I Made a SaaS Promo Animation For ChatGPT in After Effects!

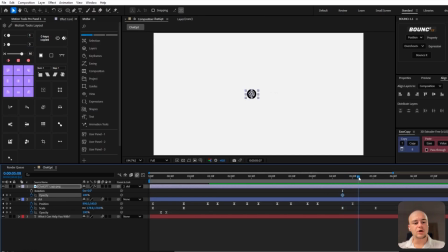4:05 And then we somehow need to make sure that the ChatGPT logo shows up in a way that's pleasant for the eye so that it just doesn't pop up. So what we're going to do is we're just going to introduce an opacity change and a rotation change.
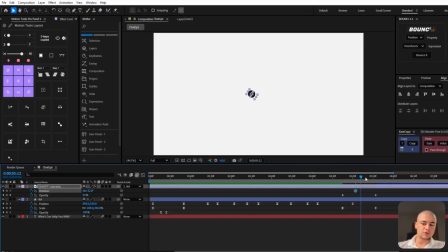4:20 So we're just going to create keyframes. At first it's going to be 0 opacity to 100, and then we're also going to add some rotation. And basically at first it's going to be rotated to minus 49 and then 0, and it's just going to create a nice opacity change with a bit of a rotation.
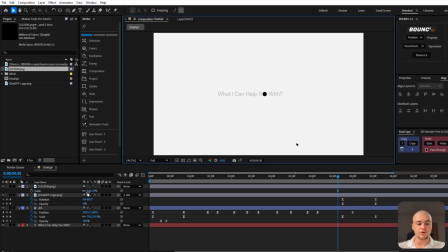4:33 Let's ease those keyframes, and now it's time for the mouse pointer. So I'll just introduce this mouse pointer right here, this little icon. Let's set the scale to 6. It does not need to be big. Now what we need to do is we need to animate the position of that mouse pointer.
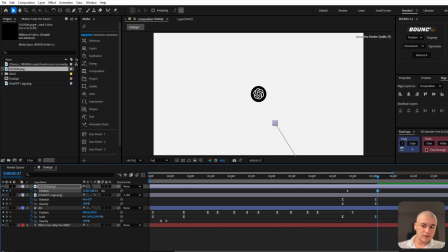4:49 So we need to make sure that it, you know, moves from the bottom of the screen all the way up to the ChatGPT logo.
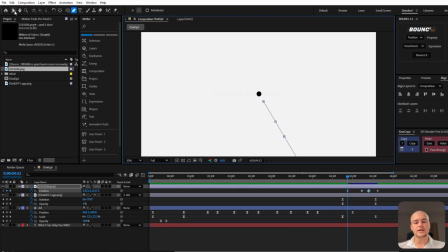4:56 But we don't want that movement to be linear. So what we're going to do is we're going to create a path along which the mouse is going to move. So basically, let's adjust those pinpoints on the mouse right here.
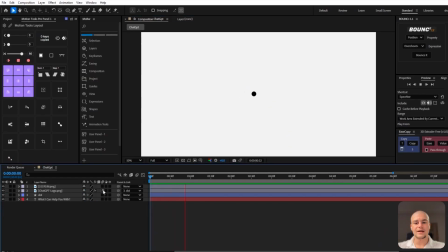5:11 This is going to create a really nice path so that the mouse is going to move left, right, really smoothly instead of being linear, okay? Afterwards, there's going to be this click effect. So it's using scale, bam, it clicks.
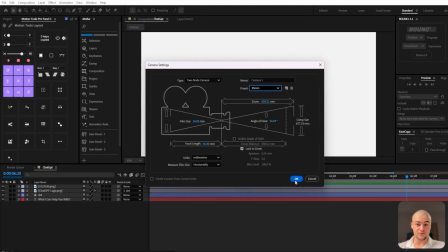5:23 Next up, what we're going to do is we're going to create a new camera, a 35mm two-node camera.
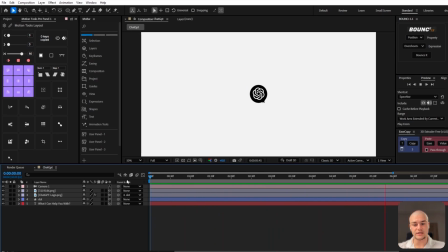5:28 You're going to switch the view mode to classic 3D. And the next thing we're going to do is we're going to introduce a null object. We're going to call it camera handle, and we're going to link it with the camera right here.
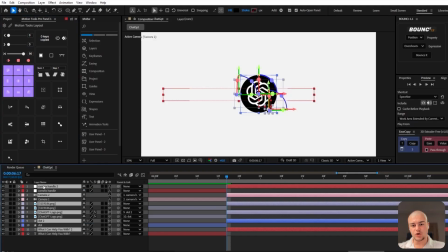5:40 Now, we're going to create this really quick zoom-in effect into the center of the ChatGPT logo with that null.
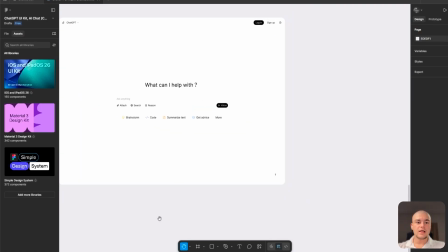5:48 And now we're going to open up Figma. You know, with Figma, you can actually select all of the objects.
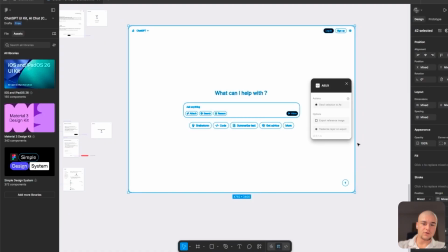5:54 You know, you need to find the ChatGPT UI in Figma first, but then using the plugin called AEUX,
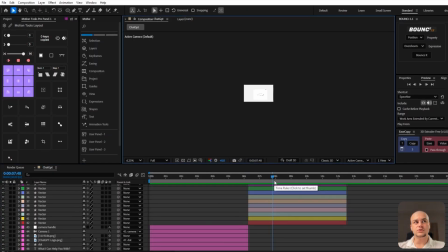5:59 you can basically copy the UI of anything and paste it into After Effects.
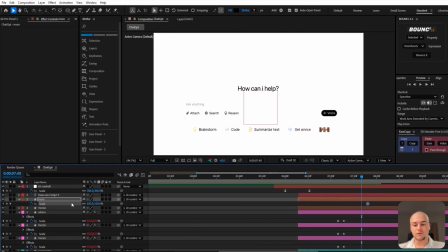6:05 Now, thanks to the fact that we introduced this from Figma, everything is as a separate vector, right? So we can introduce keyframes for every object separately. Thanks to that, I'm able to introduce this kind of scale up effect, or we can call it a bounce in effect, thanks to the bouncer plugin right here.
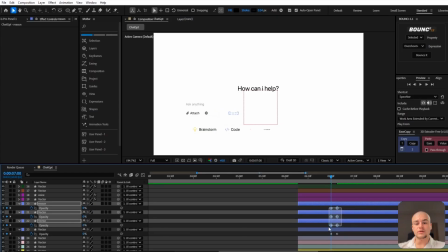6:22 And everything can be introduced with a nice opacity change and a bit of a scale up effect. So the buttons attach, search, and reason can be introduced thanks to the opacity change.
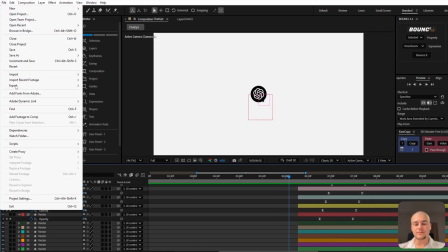6:35 Then the rest of the UI can be animated thanks to the bouncer plugin. Okay.
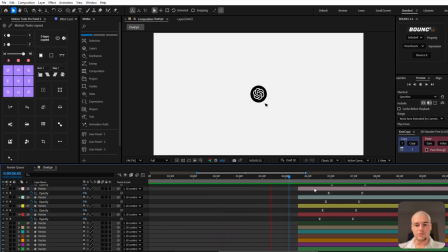6:40 What can I help you with? Bam, zoom in.
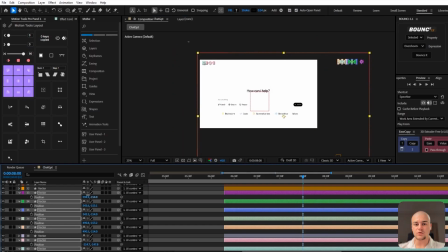6:43 And then we've got one more thing we need to remember about is we've got the sign in and the ChatGPT logo in the left corner.
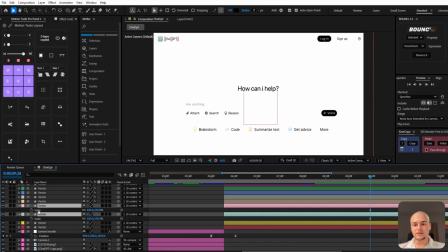6:50 The login and sign up will be animated thanks to this nice slide in from the right.
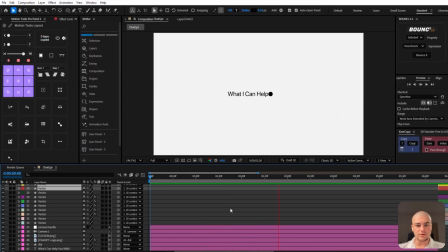6:55 And then the ChatGPT logo can be done with a slide in from the left.
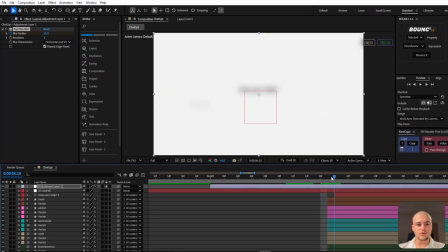7:01 Now what we're going to do is we're going to introduce a bit of fast box blur. So move it out, move those keyframes in.
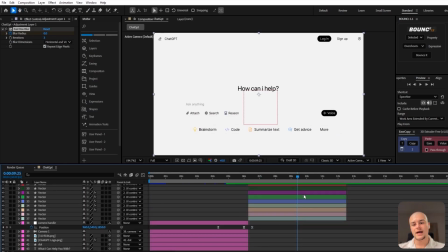7:07 So the first keyframe is going to be zero. The middle one is going to be heavily blurred. And now once we've already transitioned into the next thing, it's going to be zero again.
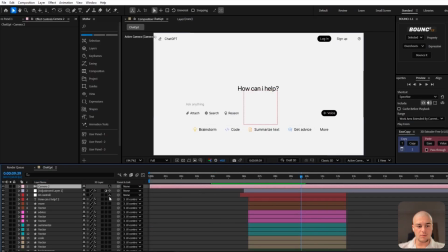7:15 Now we're going to extend the camera handle. Okay, we're going to bring it up and we're going to link it to the camera we just introduced. And what we're going to do now is we're going to introduce a bit of a zoom out so they can view the UI from a bit further away.
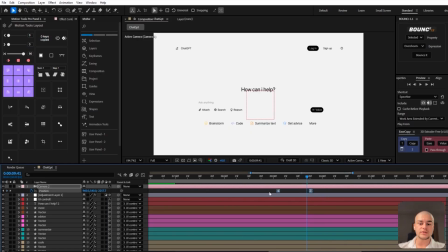7:30 We need to ensure those keyframes are super smooth. So let's adjust those, let's ease them, and let's make sure with the speed graph, which we're going to open in a sec, that it's really smooth, okay?
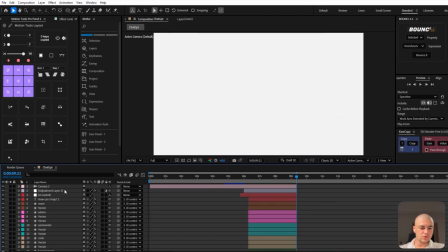7:43 And now that we've got those keyframes adjusted so that they are smooth, we're going to move on to the next section of this composition. So we're going to transition using some camera keyframes.
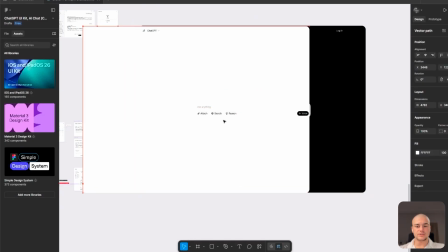7:55 And what we need to do is we're going to need to introduce just the Ask Anything section, nothing else.
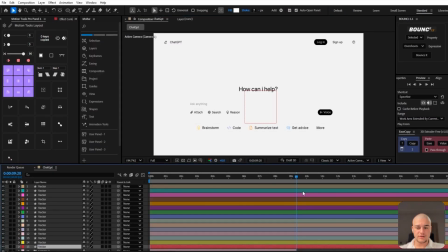8:01 Just copy this from Figma and paste it in.
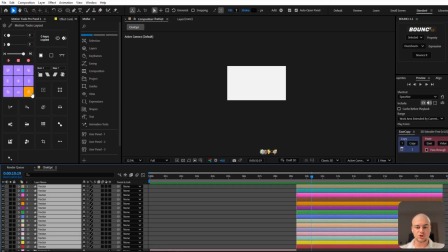8:04 Let's move those objects out later on in the sequence, just as we move on to the next section of this composition, sorry.